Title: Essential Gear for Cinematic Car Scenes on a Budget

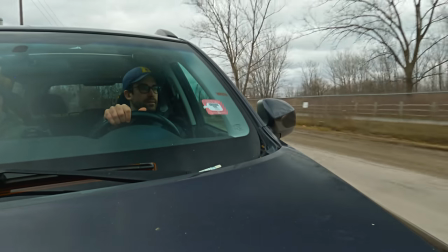Glad to see that old mount still works. I've had that thing since I want to say 2017 and it's still going strong so buy nice or buy twice.
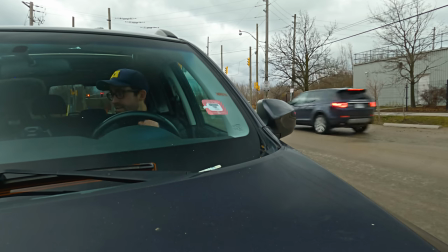Okay so we're back I'm just gonna grab the GoPro back and see if that made the difference that I think and hope it will.
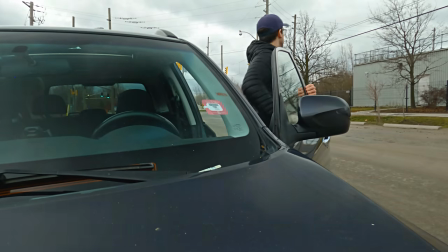Yeah so right away night and day difference. I can see my face clearly through the windscreen and there's some reflection still there.
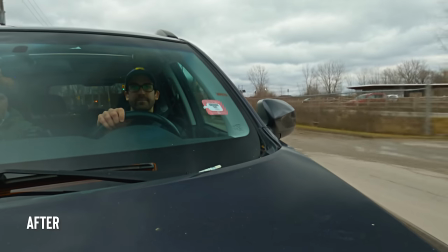I'm still keeping that nice motion background blur, that organic feeling from the ND, but we can see through the glass.
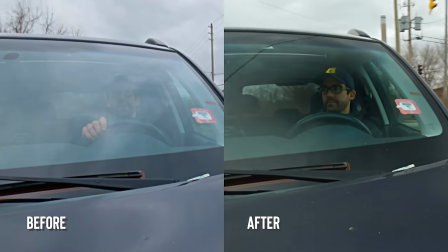So definitely if you're planning to do a shot like this looking back, make sure that you have a polarization option.
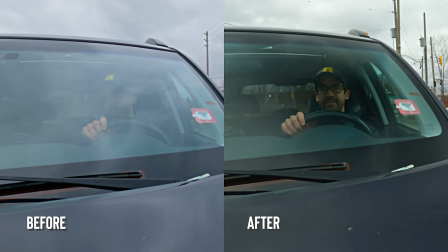Or the reflections are moody. They are like a cool feeling.
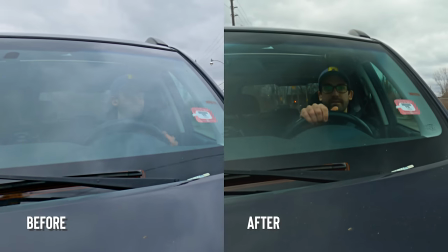But if the idea is to see your character, especially if there's some sort of dialogue or if you just need to see their face, then a polarizer is sort of non-optional. So now we're just going to do a quick control test just to compare the footage to GoPro set to auto. So I'm not going to put all the settings back to the sort of default GoPro settings, but I am gonna put the shutter back on auto and I'm gonna turn the sharpness back on and I'm gonna change the color from flat to GoPro and It should make a pretty noticeable difference in the footage especially after we grade our 24 frames a second footage that's shot on flat. So I'll put this on we'll do one more lap and then we'll see how they all look side by side
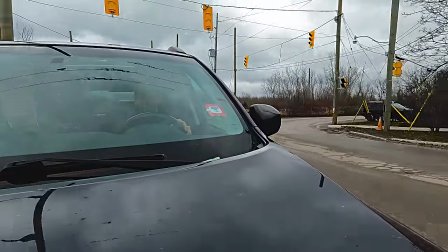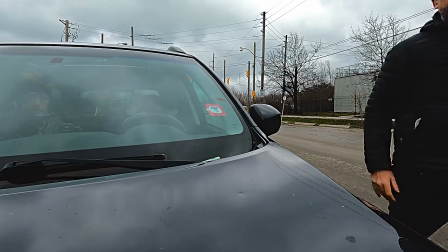Okay Okay, so I just pulled the mounting. That's the last of the GoPro for today.
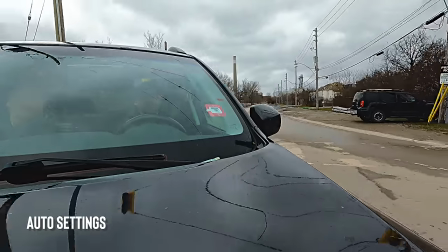Let me just have a look. To me, anyways, you can call me a cinematography snob, but to me, there's a world of difference.
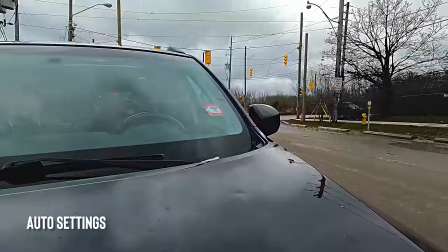This whole background just does not feel organic. It just looks overly crunchy, and to me, it looks like a GoPro.
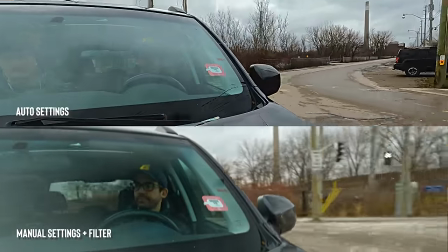You can make up your own mind. Maybe you think it doesn't matter, but I care. You can do, obviously, a lot more things than this. Like, you can find a better angle. You could get different kinds of GoPro mounts and hang them underneath the car. That's one thing that's really cool about GoPros is you can kind of put them in harm's way a little more I'm not gonna spend too much time on that because that's a whole video in itself But now I want to show you what you can do to get a bigger more sort of professional camera on the front If you wanted to take this even a level higher in terms of quality So instead of using a GoPro, we're gonna get a Sony a7 on the front of the car and see what that looks like
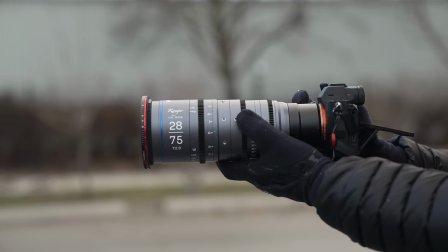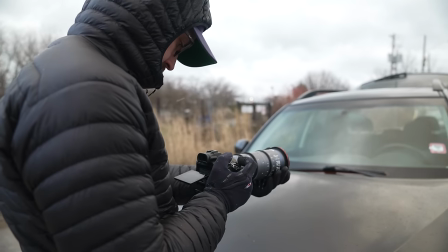so it just started snowing right in time for us to do our biggest setup because gopros are fine they're all well and good but really we want to try and use nicer cameras if we can this is all about elevating the visuals to what we can realistically do in a documentary environment so the goal is going to try and be to use this a7ii with this laowa
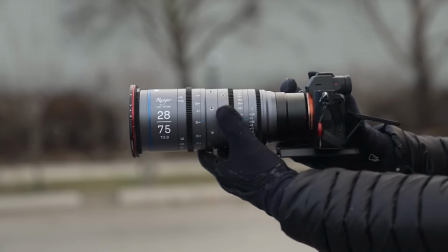ranger full-frame cine lens These are really cool new lenses that I've just started to play with,
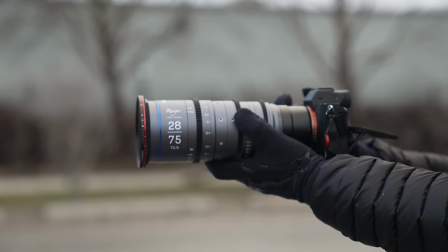and they're very quickly becoming my favorite full-frame oriented cinema zoom. The only con of this thing is that it's very long and heavy, so you need a pretty burly system to make a rig like this work. Luckily, I have one. So this is the iFootage SpiderCrab system.
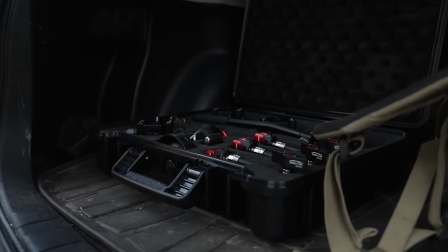I wouldn't say that this is the burliest car mount system you can get.
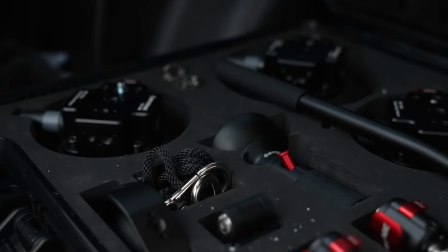You know, there's huge rigs made by companies like Matthews and stuff, but this is really well made and it all fits into one case.
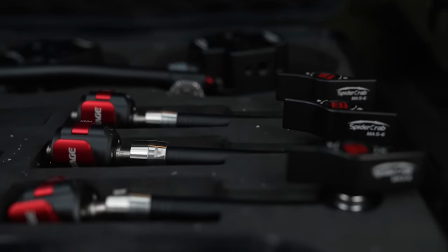From my point of view as a documentary specialist, this is sort of the most attainable but very professional car mount system that you can get. This is much cheaper than a lot of options out there, but the build quality is still insane.